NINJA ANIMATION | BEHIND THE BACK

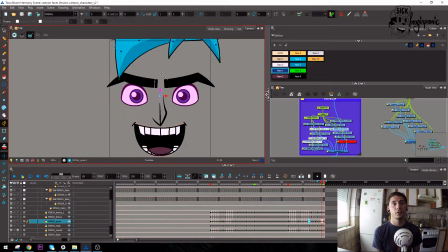And from over like a 50 animation that I did already,
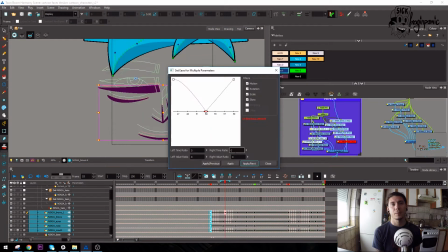for me it works perfectly, and I'm just creating it from my memory, obviously.
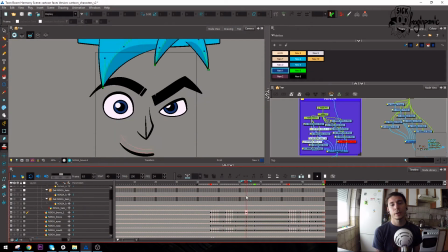And then I created some curves, so it will ease in and ease out pretty smooth, and it will look nicely.
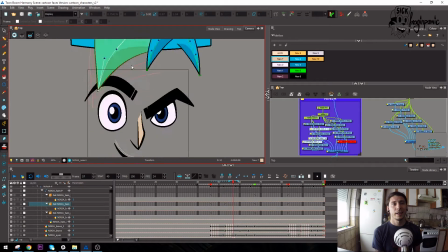Then I'm going through the hair, and it's almost impossible to make them cool with just
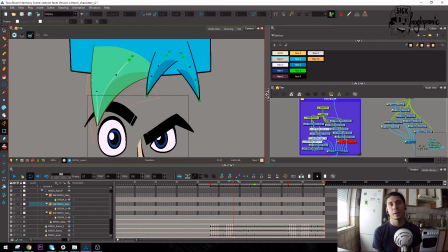2-3 keyframes, so I'm creating it more or less frame by frame with keys, as you can see. And that first is pretty hard to make because it's the first one, and
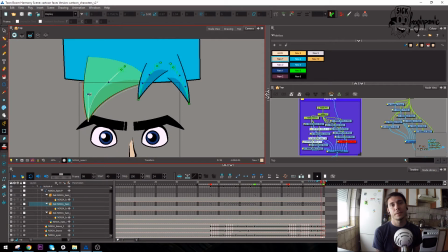when I did the first one, the second and the third one is pretty straightforward as well. You just have to create that motion and you can immediately remember what you've done.
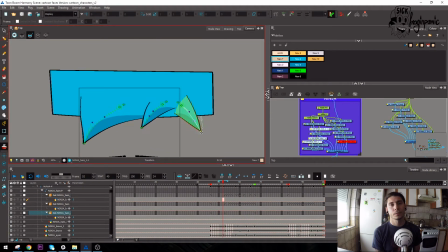A little overlap here and there, and it will look nice and smooth. Okay? And once I have everything, I can enable the layer of the background,
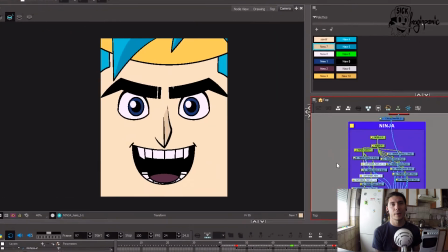and here you have the entire animation of Tyler Ninja Blevins.
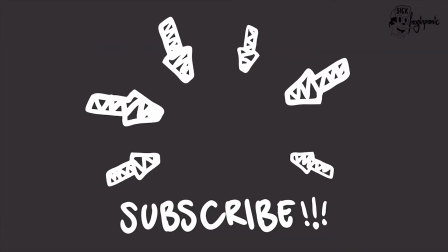Hey, make sure to subscribe to my channel for more videos.
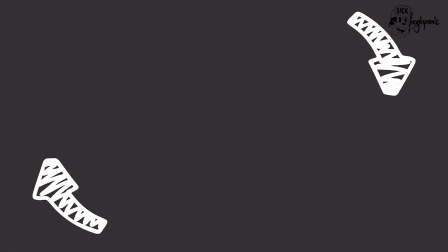Check my other videos on this account, and make sure to check my other social media accounts. Stay awesome.